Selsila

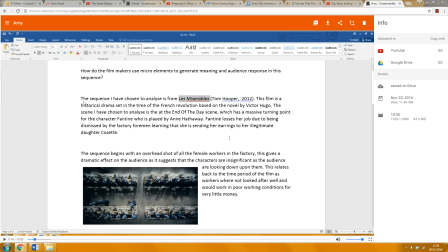(0:00)
So your title is always going to be this, okay? But there's a particular way that you need to lay out your opening sentence. And you need to say something along the lines of, the sequence I've chosen to analyze, and you would say, is from Toy Story in italics.
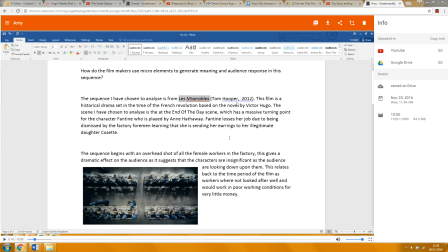(0:15)
And then in brackets, you put John Lasseter, comma, 1999. I think that's when it came out. Or 95, is it? I think it was 95. Okay, so that's the format. All right, so you need to change your first sentence to match that.
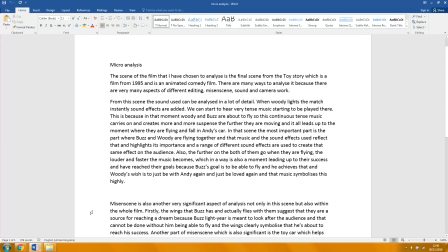(0:34)
Guys, shh. Yeah, okay, so you start with sound. Woody is always going to need a capital letter. Buzz always needs a capital letter.
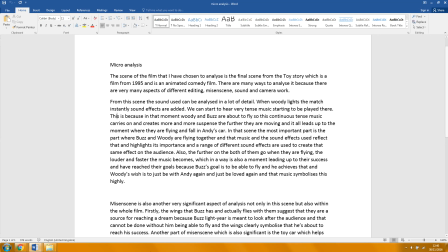(0:55)
Okay, hang on a sec.
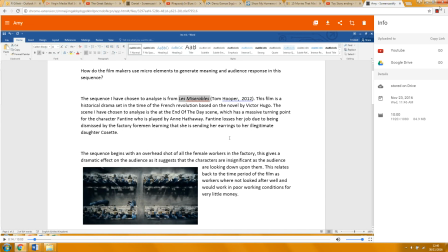Okay.
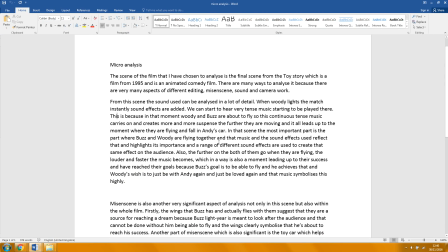So, I'm sorry, I'm just reading this. So,
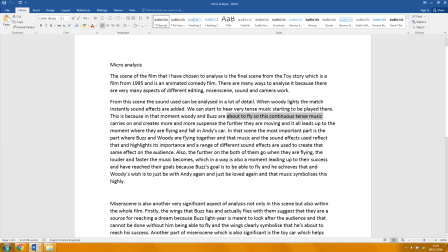yeah.
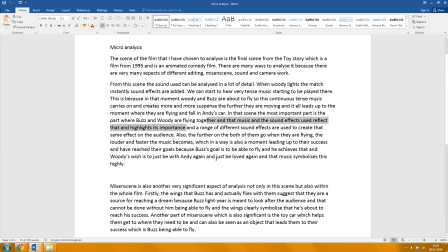(1:30)
Well, I have to say, what I would do is, rather than breaking it down to sound and mise en scène, I really think it works better if you take each point and refer to anything that is relevant at that point,
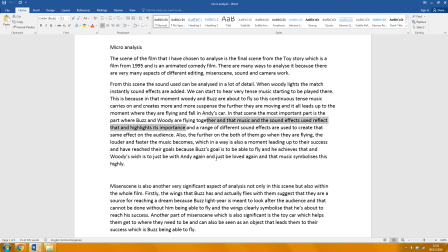(1:47)
okay? Because it sort of becomes a bit uneven if you separate them out. So let's just have a look at the clip. I mean, you've said some good things, but maybe not in the right order, okay?
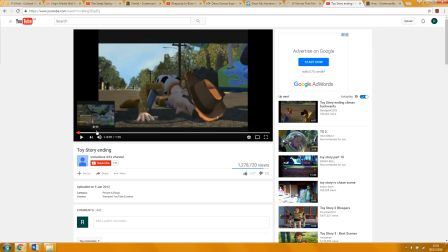(2:03)
So if we look at the sequence here, you could be saying something along the lines of, the scene begins with a medium shot of Woody lying on the road.
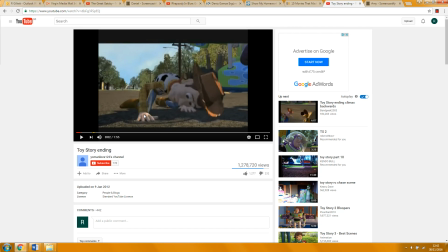(2:24)
And smoke is seen to rise, or smoke begins to rise from his hand, yeah?
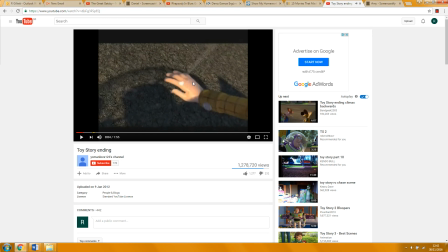(2:33)
It then cuts to a close-up, yeah, of the hand. We can also see the shadow of Buzz's helmet. Can you see that there? Oh, yeah. Yeah? So you might want to say, remember what we're talking about is how the director creates meaning, and the director is here saying, look,
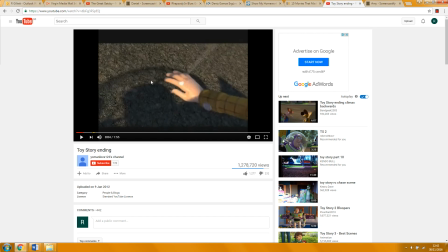(2:52)
this is his hand burning, and it has to do with, it's connected. It's connecting the two things together in our minds, okay? So that's the thing you need to analyze, yeah?
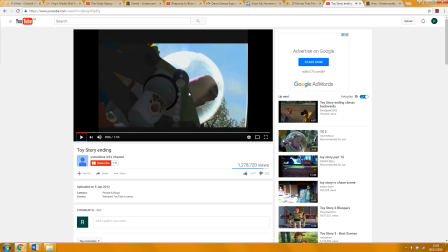(3:06)
And then
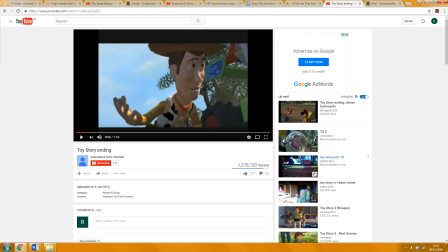(3:09)
you could say he cuts to another medium shot of Woody, and this time his eyes are looking up towards Buzz.
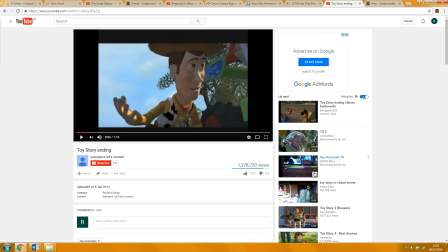(3:22)
So again, we realise that Woody, or the audience now realises that Woody has realised what's burning his hand.
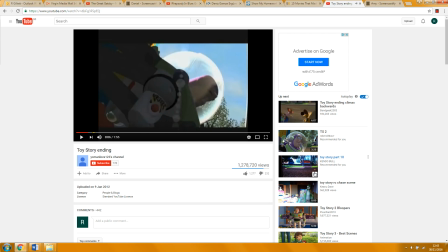(3:29)
And then it cuts to this shot, okay, which makes it clear, makes clear what we're talking about.
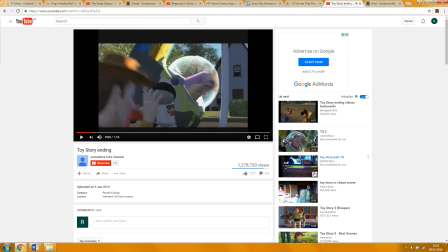(3:42)
Okay, and at that moment,
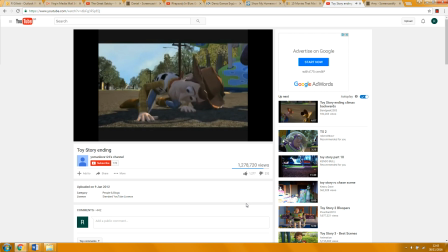(3:48)
if you listen to the music,
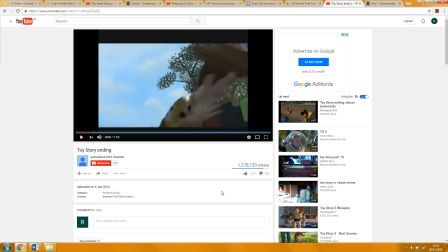(3:55)
that bit where the music goes, okay? Can I get headphones? Sure. That little musical beat is, can you hear how it's sort of full of hope? Yeah? So you could say something about that.
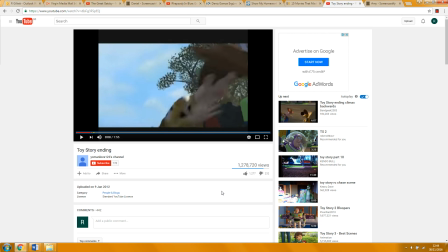(4:07)
So the music at that point, say what it's for.
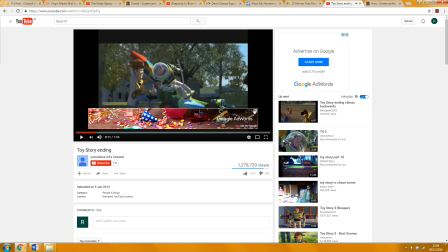(4:14) What are you doing?
And then we have this two shot. Yeah. Well, I guess it's more like almost like a long shot, with both of them framed, and so we can see all the details of Buzz and the RC and the rocket.
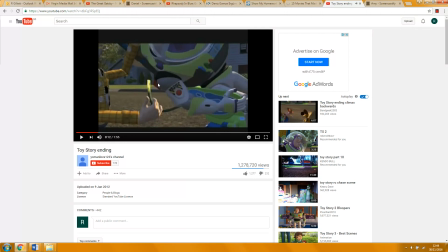(4:35)
And then we go into a close-up with the light shining on the fuse of the rocket, kind of indicating to the audience what's about to happen.
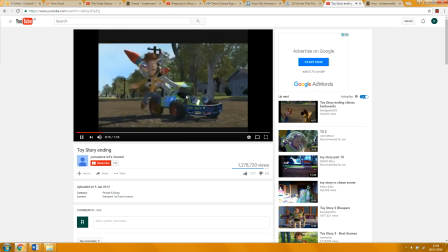Next. A close-up. So there's a long shot of Woody jumping into the onto RC, and then we get a close-up of the fuse.
Stop! Andy!
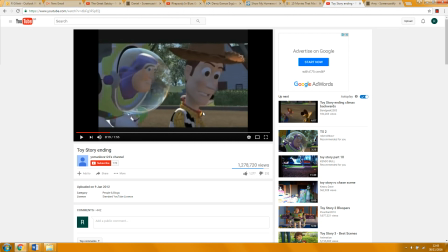(5:06) Wait a minute!
And then the music changes again to give this kind of hang on, what's happening here feeling. And now we've got the two shot of them together, and then the where he says, hang on, we're on a rocket and rockets explode.
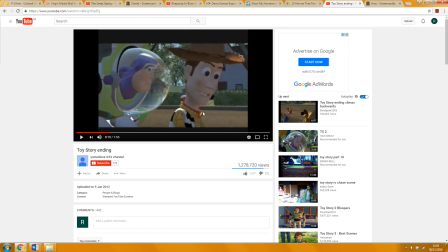(5:21)
Yeah. Immediately that bit of dialogue introduces a kind of threat. And we think, oh, it's all fine. Oh, no, it's not. So the director's sort of playing with us saying, oh, you're okay, or no, you're not okay, as we identify with the characters.
That's just little rock. Rockets explode!
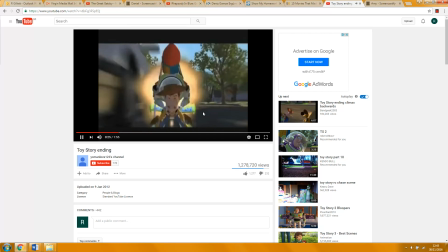(5:39)
Okay, and then you've got a very fast edit there to emphasize the speed.
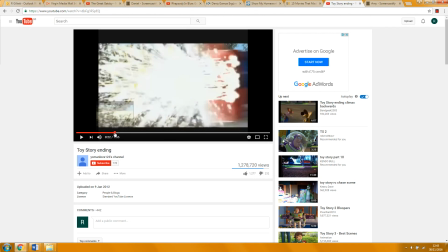(5:45)
So we have the rocket going off. Yeah. Cuts to that.
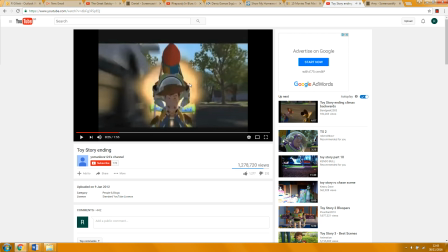(5:52)
And cuts to this great shot where the rocket is in the center of the frame, and we see Woody's
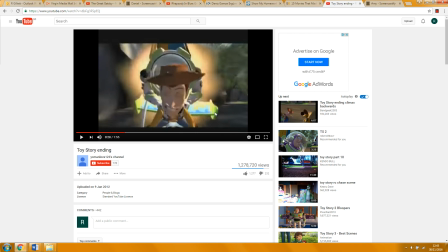(6:03)
face being kind of pulled back by the wind, and that emphasizes the speed at which they're traveling.
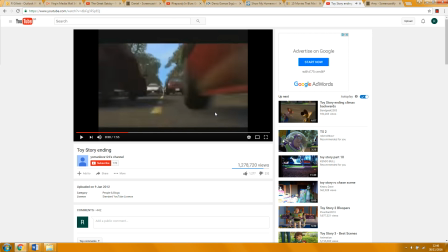(6:12)
And we also get this point of view shot. So now cross cuts between looking at his face going like this and the point of view shot, him looking through the traffic shot. And you also say that the music is also emphasizing. Yeah, good. So at this point, yeah, we're also,
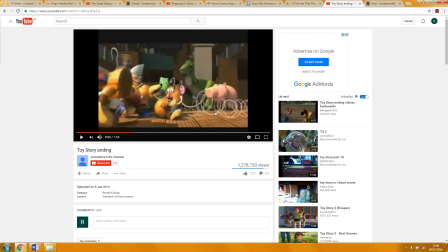(6:34)
you've got the pace, the tempo of the music has picked up, and it's kind of, it's slightly dangerous, but it's also quite exciting, isn't it? Yeah. And then we cut to the other toys in the removal van, and we see, what's his name?
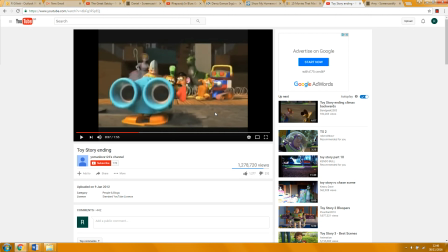(6:54)
Specs? No. Lenny. Yeah.
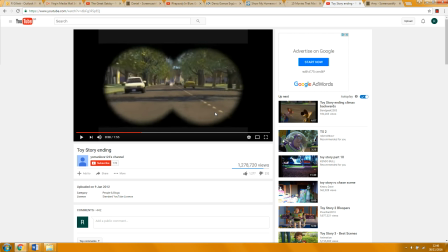(7:01)
We get this shot that sort of just tells us it's a point of view shot because we're seeing it through this kind of binocular effect, and they're in the distance.
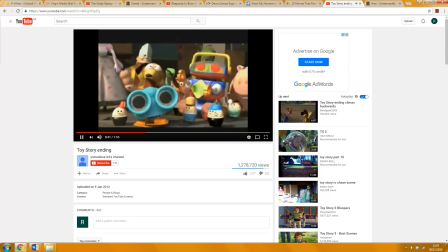(7:10)
They're very small in the frame, but we see them coming closer and closer.
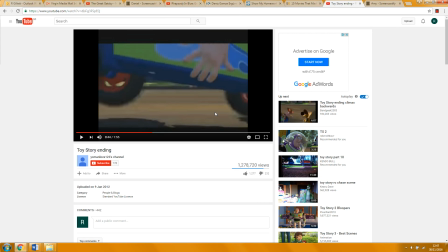(7:20)
As RC begins to rise off the roadway, get a close-up of Woody's hand. Why do you think they use that? Like he's gonna let go. Or... Yeah, and I think also making it look like, oh, is he going to make it?
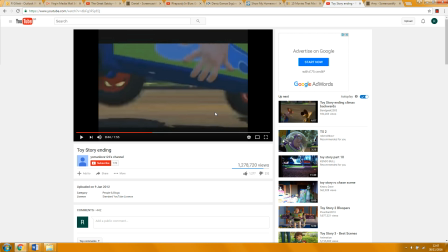(7:39)
Is he going to hang on to it? So it's just like introducing a kind of idea of doubt and worry. Like, so again, to give us the feeling, or give the audience the feeling, I think that it's all a bit, things could go wrong again. Yeah.
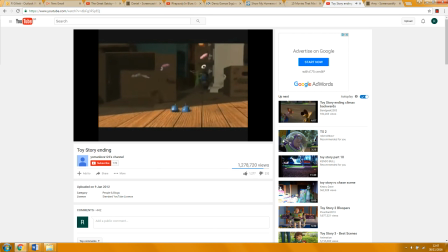(7:56)
And a series of cuts. I mean, you just talk about that. You know, it's for comic effect, isn't it? We know Mr. Potato Head is very grumpy and bad things happen to him.